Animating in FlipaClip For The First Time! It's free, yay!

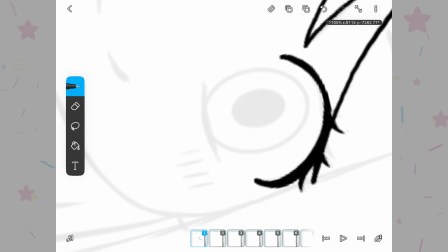491s
So yeah, FlipaClip put my shaky hand to the test. I had to work really hard to make the lines look smooth.
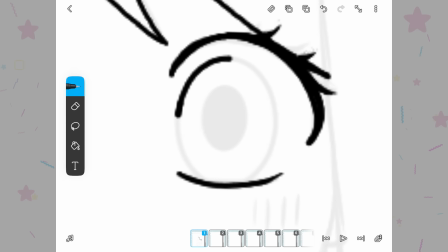498s
I have a really hard time drawing smooth lines on my iPad, so this was really tricky.
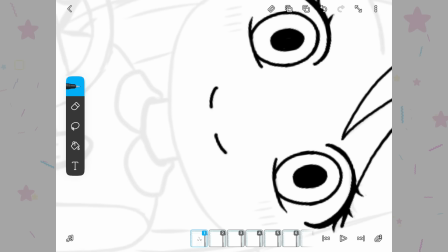504s
Also, the line art is going to look really pixely because I'm super zoomed in and Doris is kind of small on my canvas.
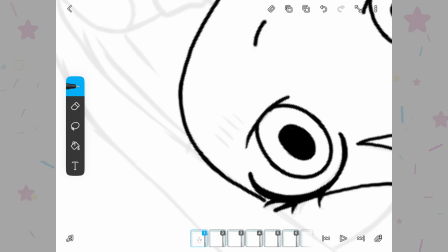512s
In hindsight, maybe I should have drawn Doris larger, but like I mentioned,
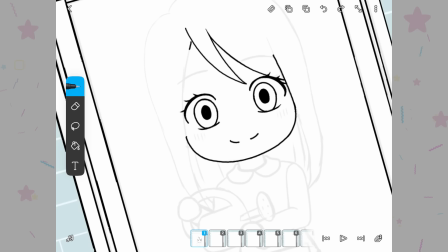517s
this is for my phone lock screen, so I wanted it to be kind of small and in the bottom of the screen.
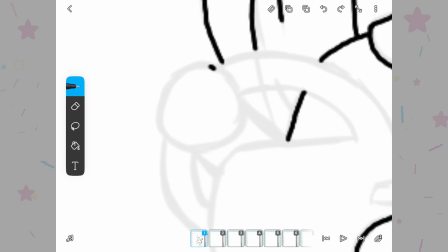523s
That way I could still easily check the time and stuff. When I first started the line art, I was being really picky about the lines.
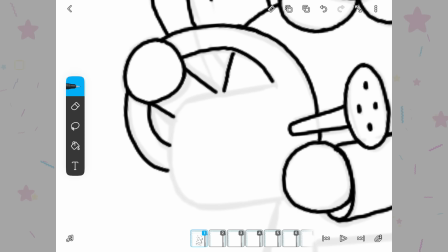530s
Like, oh, it should look like this, and I want this to taper, and I kept drawing the lines over and over again.
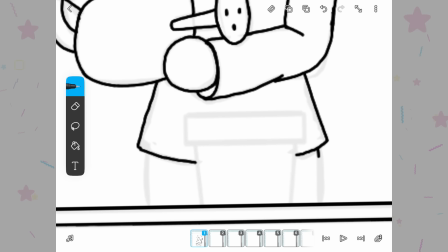537s
But then I zoomed out and I saw how small they were. So as time went on, I became less and less picky.
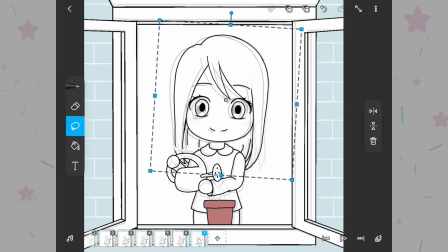544s
When doing the line art for the other frames, I copy my line art from the first frame and then edit it to match the current keyframe.
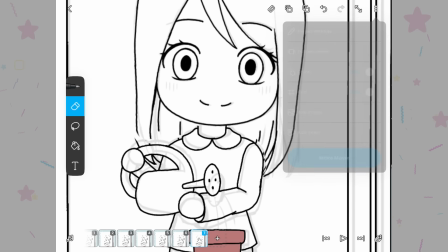552s
This helps keep things consistent and also saves a lot of time.
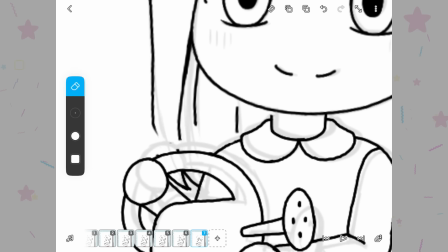559s
I do a lot of selecting, moving, erasing, and redrawing different areas.
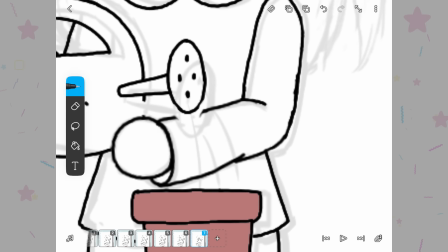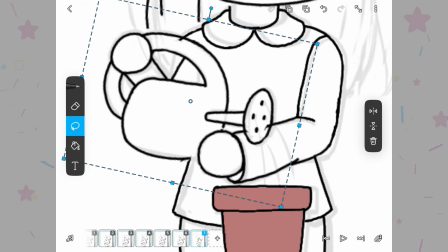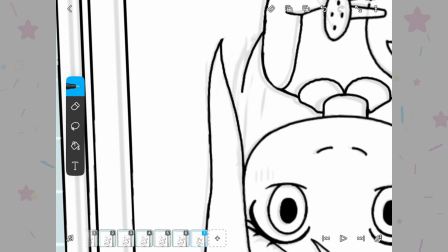576s
The hair is what I have to change the most since it kind of moves when Doris moves.
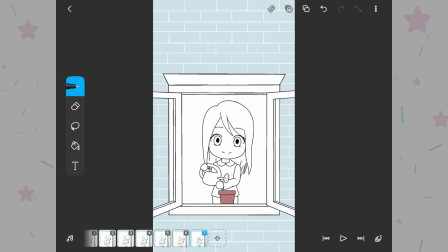581s
For everything else, I basically just move it around with the selection tool. After doing the line art for the keyframes, this is what I now have. I duplicated the keyframes to help me get an idea of what I want the pacing to be for the animation.
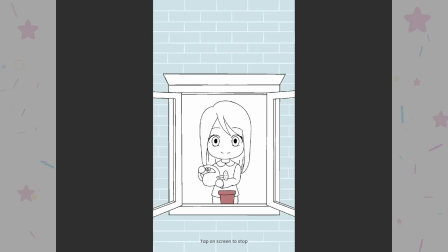594s
It may feel a little fast, but I want this to be a short animation that plays when I open my lock screen, so I need the pacing to be kind of quick. So now we are on to the in-between frames. As the name suggests, these frames go in between the keyframes to help the animation look smoother. When working on keyframes, I like to use these things called onion skins.
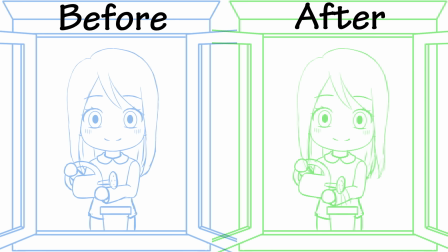618s
These allow me to see what the frame before and what the frame after are doing, so it makes drawing the frame in between a lot easier.
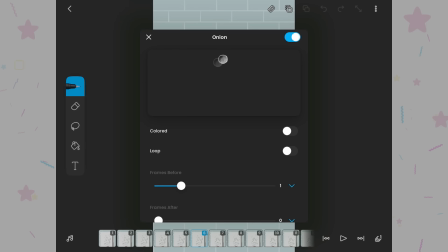626s
When I went into the onion skin settings, I was disappointed to see that a lot of the settings are locked behind a paywall. If I want to make the onion skins colored, I need to pay, which is okay, I guess I can go without them being different colors.
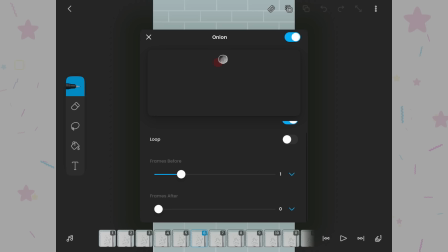640s
But what's a little mean, in my opinion, is that they lock being able to see the frame after, and that's kind of a needed thing. I need to see the frame before and the frame after to be able to draw the frame that goes in between those two.
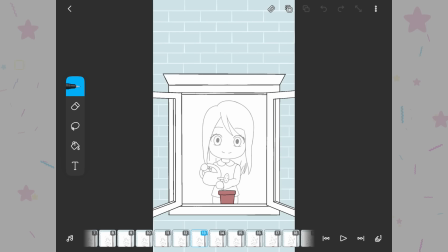655s
But like I mentioned, I don't want to pay money, so I kind of created a workaround for this.
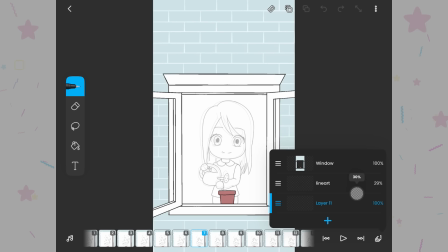660s
To kind of make it so that I have an onion skin for the after frame, I go onto the frame that has the after frame on it and lower the opacity.
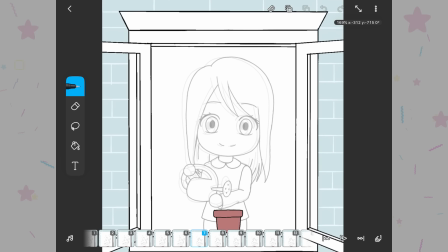670s
The onion skin setting allows me to see the frame before, so now I can see both frames.
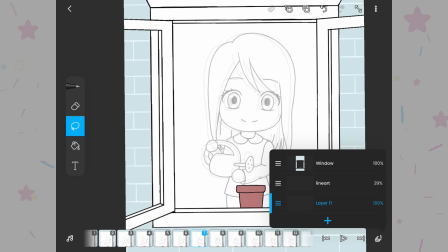675s
I copy the line art for the after frame onto a new layer so I can change it.
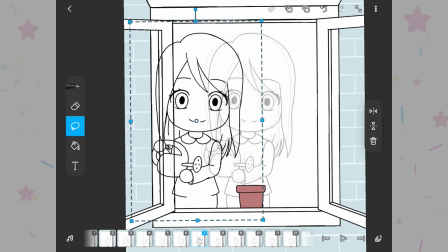681s
My line art is now on different layers for the project.
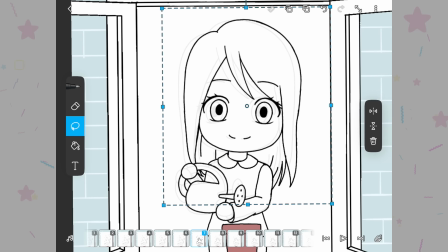684s
My plan was to merge them later, but it turns out I can't merge layers unless I pay money.
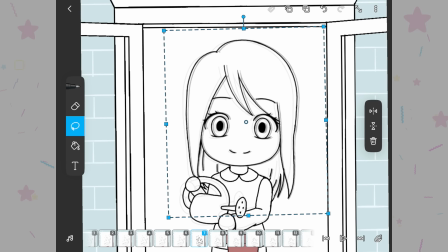691s
So yeah, now I have 2 line art layers, but I was kind of preferring to have there only be 1 line art layer.
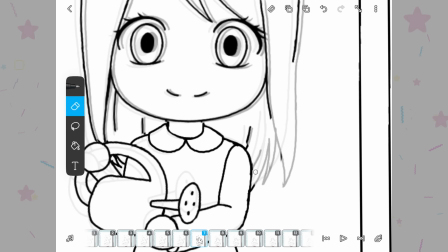698s
But yeah. I then proceed to change the line art so that it is in between the 2 frames, so the transition is smoother and not so choppy.
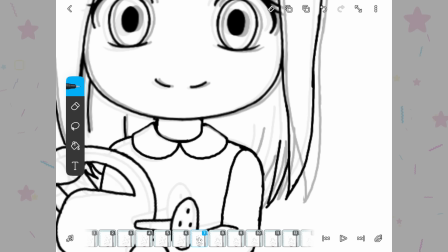707s
I always find doing in-betweens kind of fun because you just kind of draw in between the 2 pictures.
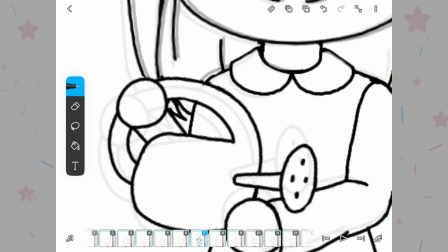714s
It's also fun to see the result of the animation being smoother. Like I mentioned, I'm not very skilled when it comes to animating.
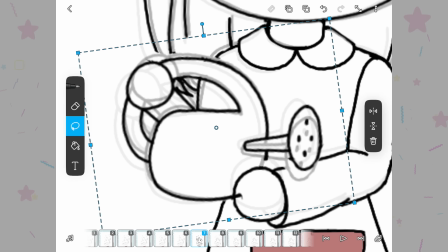721s
I'm very new to it. I want to get better at capturing motion and expression.
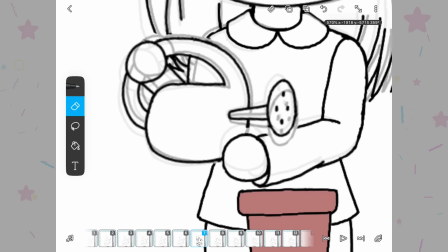727s
I feel like this animation turned out kind of stiff in the end.
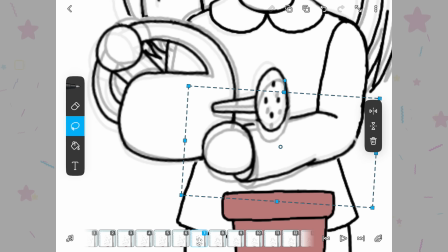731s
However, I am trying a new program that I've never used before, so I'll cut myself a little bit of slack.
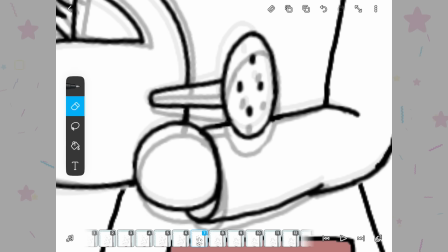736s
It was kind of tricky working in this program.